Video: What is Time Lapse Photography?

You can do it on your smartphone, a GoPro camera, DSLRs are commonly all things that are used for capture time-lapses. Smartphones often have automatic time-lapse settings, while more professional setups involving DSLRs require taking a series of photos and then editing them using software like LR time-lapse, Lightroom, DaVinci, you name it.
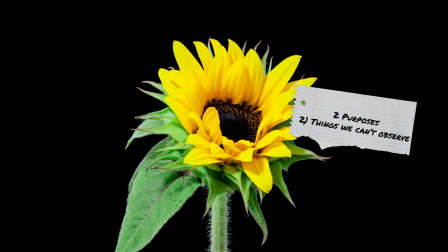4:27 Time-lapse photography serves two main purposes, to show the passage of time and to reveal processes that are not easily observable in real time.
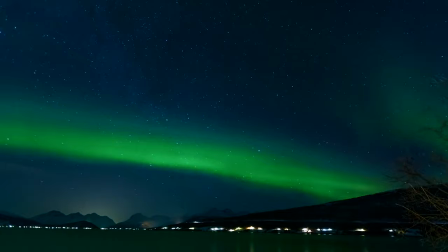4:34 Common subjects include things like clouds, crowds, traffic, sunrises, sunsets, construction projects, plant growth, celestial movements, natural phenomenon like Aurora Borealis.
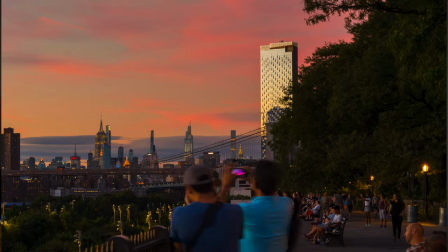4:44 When shooting a time-lapse, it's really important to keep the camera steady and address potential issues like flicker, which can occur when the camera settings change.
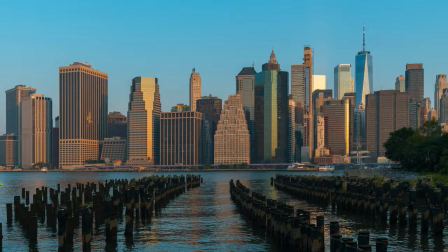4:53 Day-to-night or night-to-day time-lapses, also known as holy grail of time-lapse, are particularly challenged because of all of the changing lighting conditions. Time lapse photography has also given rise to a lot of different subgenres and techniques within the field.
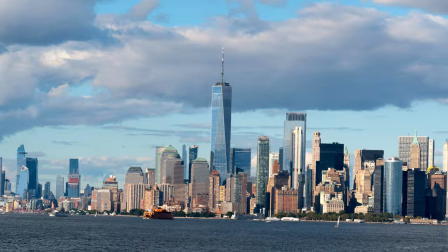5:06 For example, hyperlapses are a time lapse where you're moving the camera in between each shot,
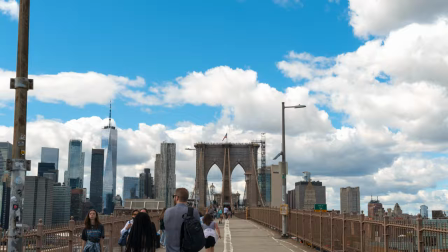5:10 resulting in a more dynamic, fast-paced video where you kind of bring the audience through the scene with you.
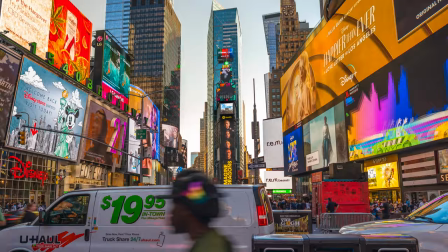5:16 We have hyper zoom where you zoom in between different camera angles.
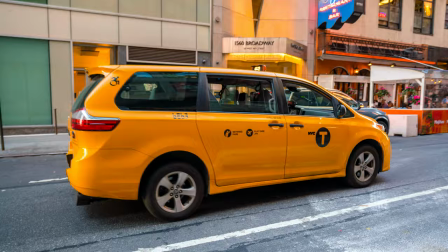5:19 Flow motion where you use time lapse, hyperlapse, and video to kind of make the camera seem like the subject. pixelation,
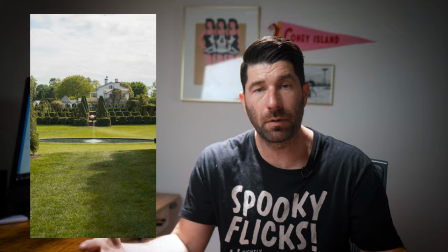5:27 which is a stop-motion technique where you animate people in between each frame,
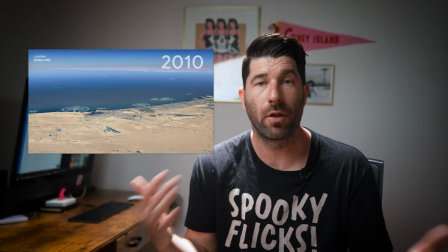5:32 and then there's also Google Earth time-lapse, and there's all kinds of other creative possibilities.
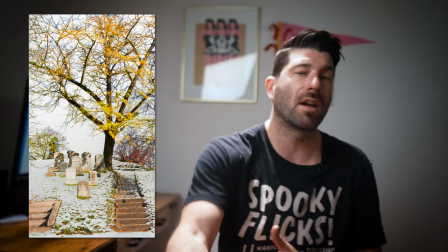5:37 In conclusion, time-lapse photography is a fascinating technique that allows us to visualize the passage of
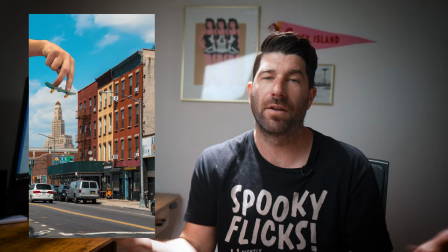5:43 time and observe slow processes in a condensed and visually compelling way.
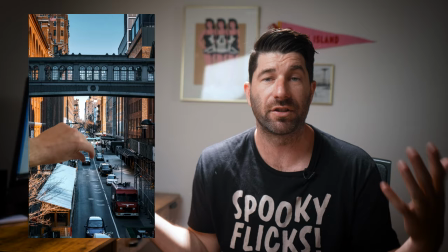5:48 With advances in technology, it's better to become more accessible and easier than ever to do this,
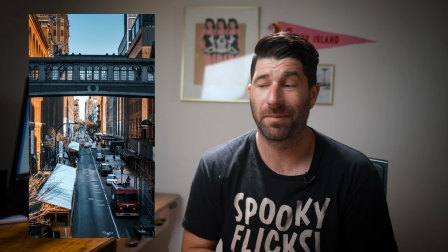5:53 offering filmmakers and content creators a wide range of creative possibilities. That's been really exciting to see. All right, well that's it for this video. You made it to the end, so why won't you be my friend and subscribe?